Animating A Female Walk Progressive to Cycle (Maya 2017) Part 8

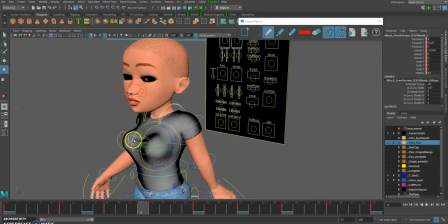[4:05]
And this looks a bit too exaggerated, but later what sometimes you have to tone down the key poses that you put on the breast so that they don't look over exaggerated.
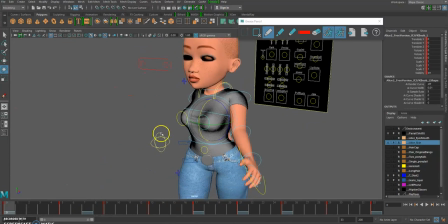[4:15]
What we're going to do,
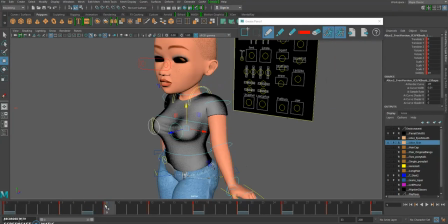[4:20]
right, frame number 5. We're going to get rid of frame number 9 and delete that.
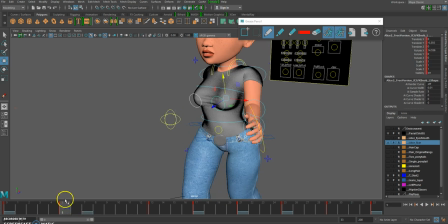[4:30]
So that way it will transition better from frame. So we've deleted frame number 9, and that will create an easier transition.
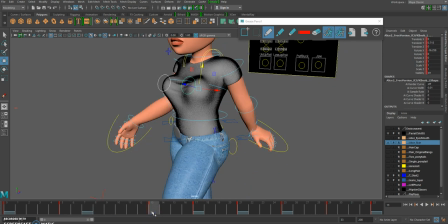[4:41]
Now we're at 13 and we want to go from 13. It will only delete the keyframes for the breast controls. It won't trouble any other controls on the character rig, because we just have the breast selected and we deleted the keyframes on the breast control.
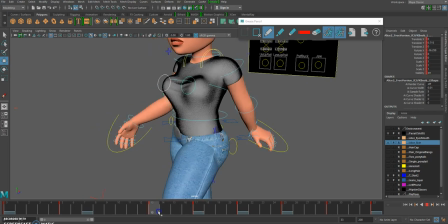[5:01]
So from 13 to 17, it quickly transitions to this mid position here.
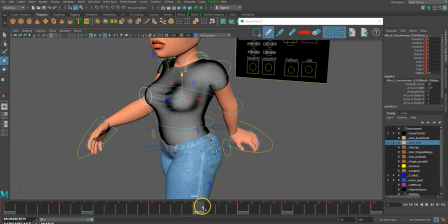[5:10]
We're going to get rid of keyframe number 17 so that when we're moving from 13,
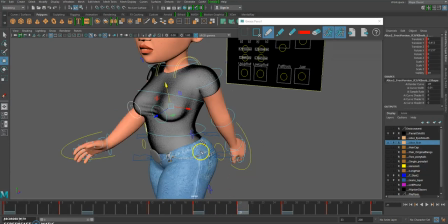[5:16]
it will take its time to transition all the way to 21, which has it in the down, the breast hanging down.
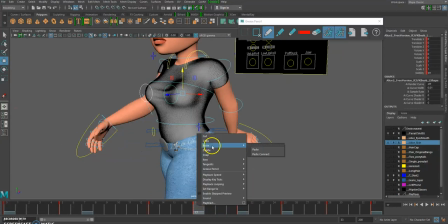[5:23]
We want to get rid of keyframe 17, and that will create a smoother transition with it coming down.
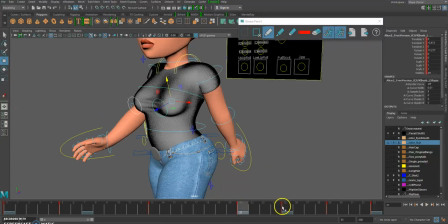[5:32]
Now from 21 to 25, it comes up. The distance between, the reason why we're deleting the keyframes here is that to extend the time it takes to move. So it comes up slower from 21 to 29. So 29 is when it's up in the air, the breaths are up here.
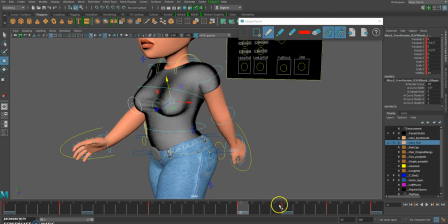[5:52]
21 is when they are down at the extreme. 25 is a mid position.
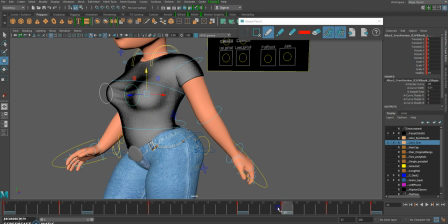[5:57]
But the problem with having this keyframe here is that it moves quickly. So it kind of cuts the timing down a bit. So we want a smoother transition. So we get rid of 25.
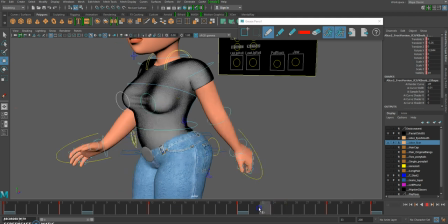[6:11]
So that you see that there's a slight adjustment on the breast so that it comes up smooth.
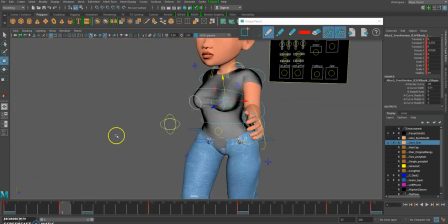[6:19]
So let's play it to see what we have so far.
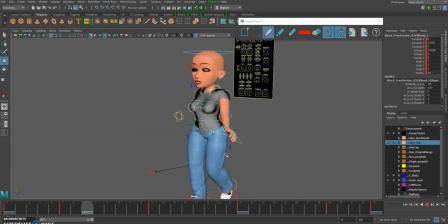[6:25]
The transition is a bit smoother. However, I think that the key poses are a bit too extreme.
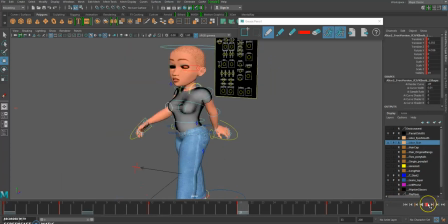[6:33]
So we're going to tone it down a bit. What we're going to do? Alright, I think that the up position is a bit too much.
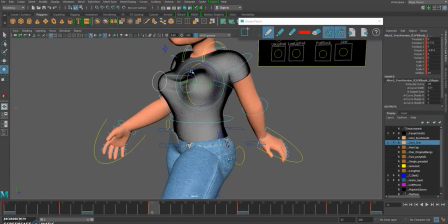[6:45]
Maybe if we take off some of the rotation and maybe just move it down a bit. So when you're doing your posing, you have to look at your character and determine if it is too much or if it looks too exaggerated, and you have to tone it down.
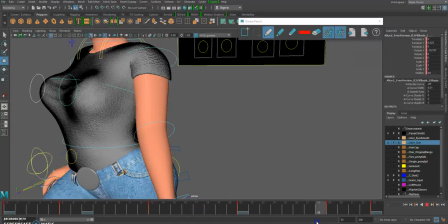[7:05]
So down. Oh, this one is a bit too extreme.
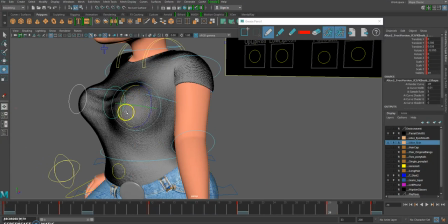[7:10]
Put it down a bit and rotate it down a bit.
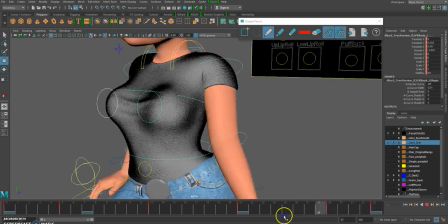[7:16]
So you're going to use your discretion to determine whether it's too much.
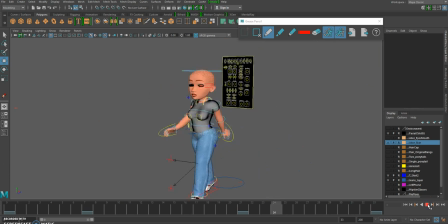[7:22]
I'm gonna press the play button. That looks a bit smoother right there.
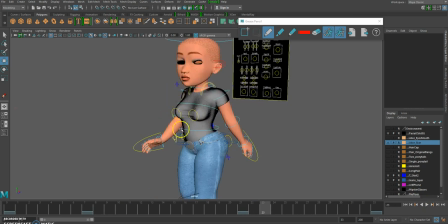[7:29]
Now we've established the vertical movement of the breast, so they move up and down,
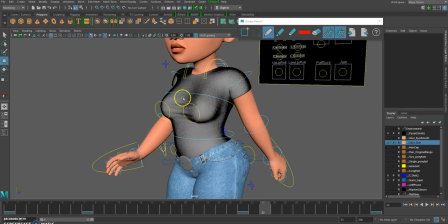[7:35]
and because they're round, they have some kind of rotation happening on them.
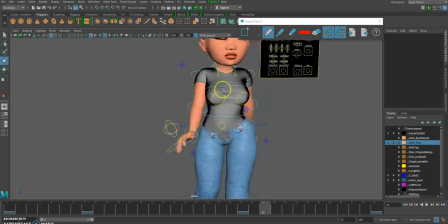[7:41]
However, when you walk, or when especially with you, when you walk,
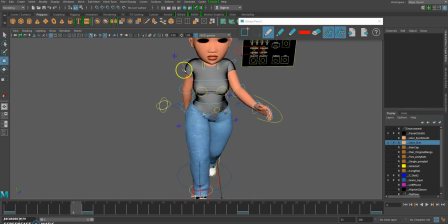[7:46]
you move your shoulders in a rotation, in a particular rotation. So, for example, when she's walking, there'll be some kind of rotation, like in this direction.